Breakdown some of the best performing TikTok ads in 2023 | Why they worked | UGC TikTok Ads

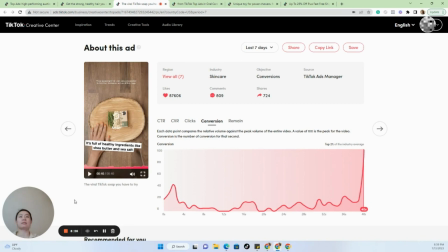502s
First of all, I just got to admit it didn't feel like an ad. It felt like a normal video that you would just want to watch.
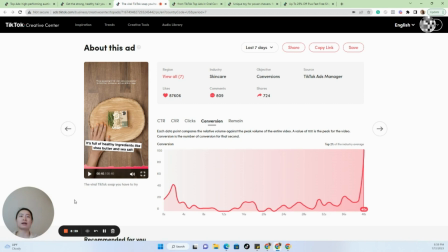514s
It was so entertaining that you almost forget, oh wow, it's an ad that's advertising a soap. And it was 40 seconds. I definitely wish it would be longer than that, just because of the visuals, the script, the entire storyline.
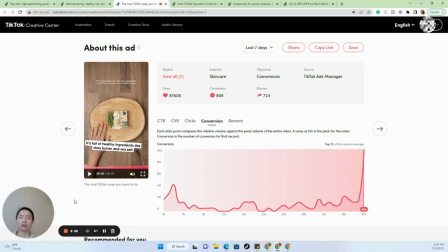533s
It was so great. It's so on point. Dr. Swatch has just been making some of the best ads in the industry. They really, really understand their customers well. They really understand how to connect with their customers through different
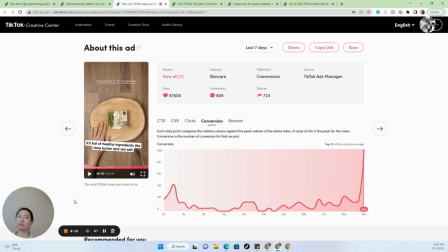550s
messagings, angles, and a couple things you can also pick up here. Not only
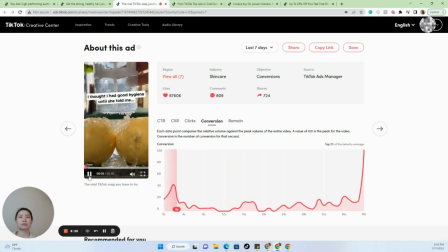so you can notice like within the so for the hook, in order for the hook to work,
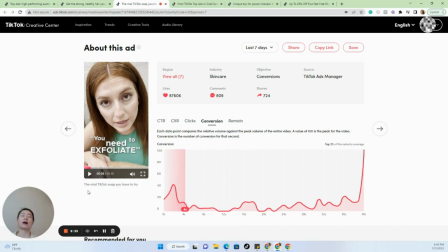568s
it not only just about the visual, it also has to do with the audio, what is said in the hook. So the hook here really nails those two things. Not only the visual as a pattern interruption, second, it was what is said.
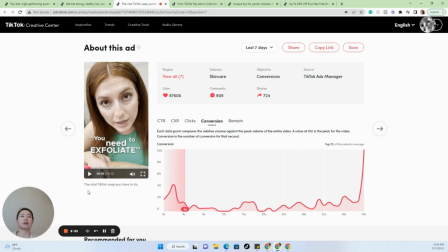587s
There was this suspense being built up. So it was just a 10 out of 10. And as we go later down,
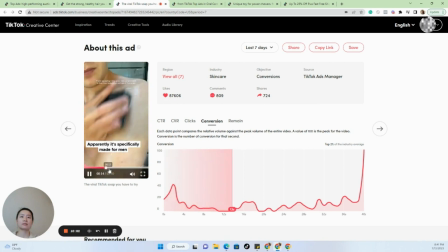And as you can see here, they're utilizing very creative shots here to make it very interesting and just want you to keep watching the video.
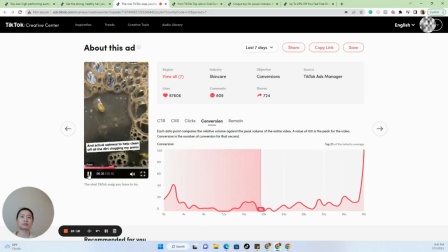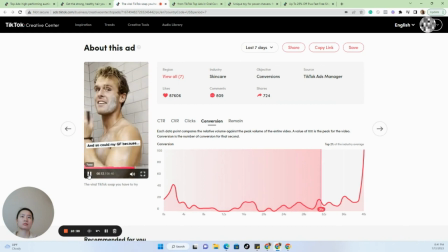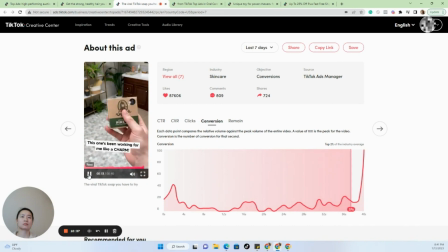Yeah, overall, and you can see they're just putting the subtitles literally on the screen, and it's very easy to follow.
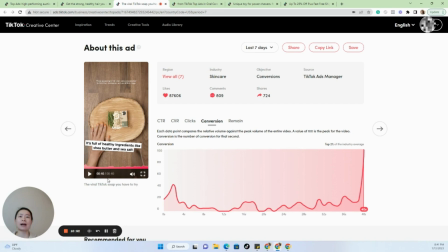648s
And again, it's a 40-second ad, unlike the conventional wisdom, which is a TikTok ad should be in between 15 to 25 seconds.
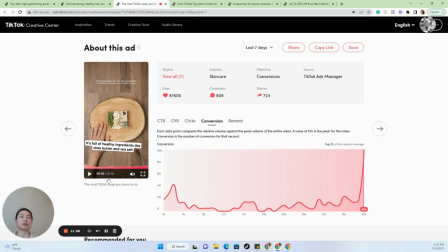661s
What we have been seeing is really the sweet spot is actually between 30 to 45 seconds. And most of our ads really fall into that category because you do need a bit more time to really get that message across.
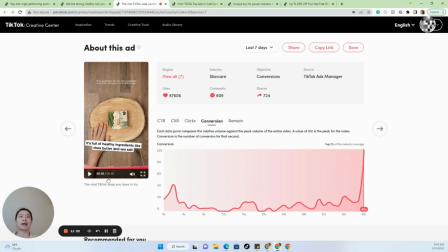679s
So overall, again, this is a great ad. Definitely study Dr. Squash. They have been just creating some of the best and most interesting ads out there. Okay, next. So this ad is also very interesting.
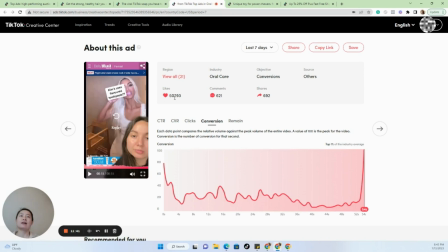696s
They do utilize some of more influencer marketing type of angle, which probably most of the brands don't really have that luxury yet. But I do think there are a ton of things you can learn from this ad.
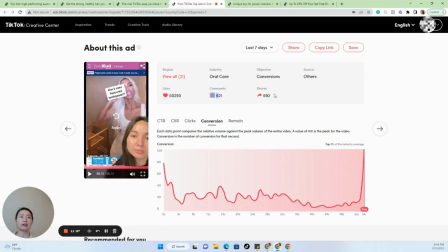712s
And again, the metrics we're looking at here, they are getting a ton of engagements, top 1% conversion for this ad as well. So let's take a look.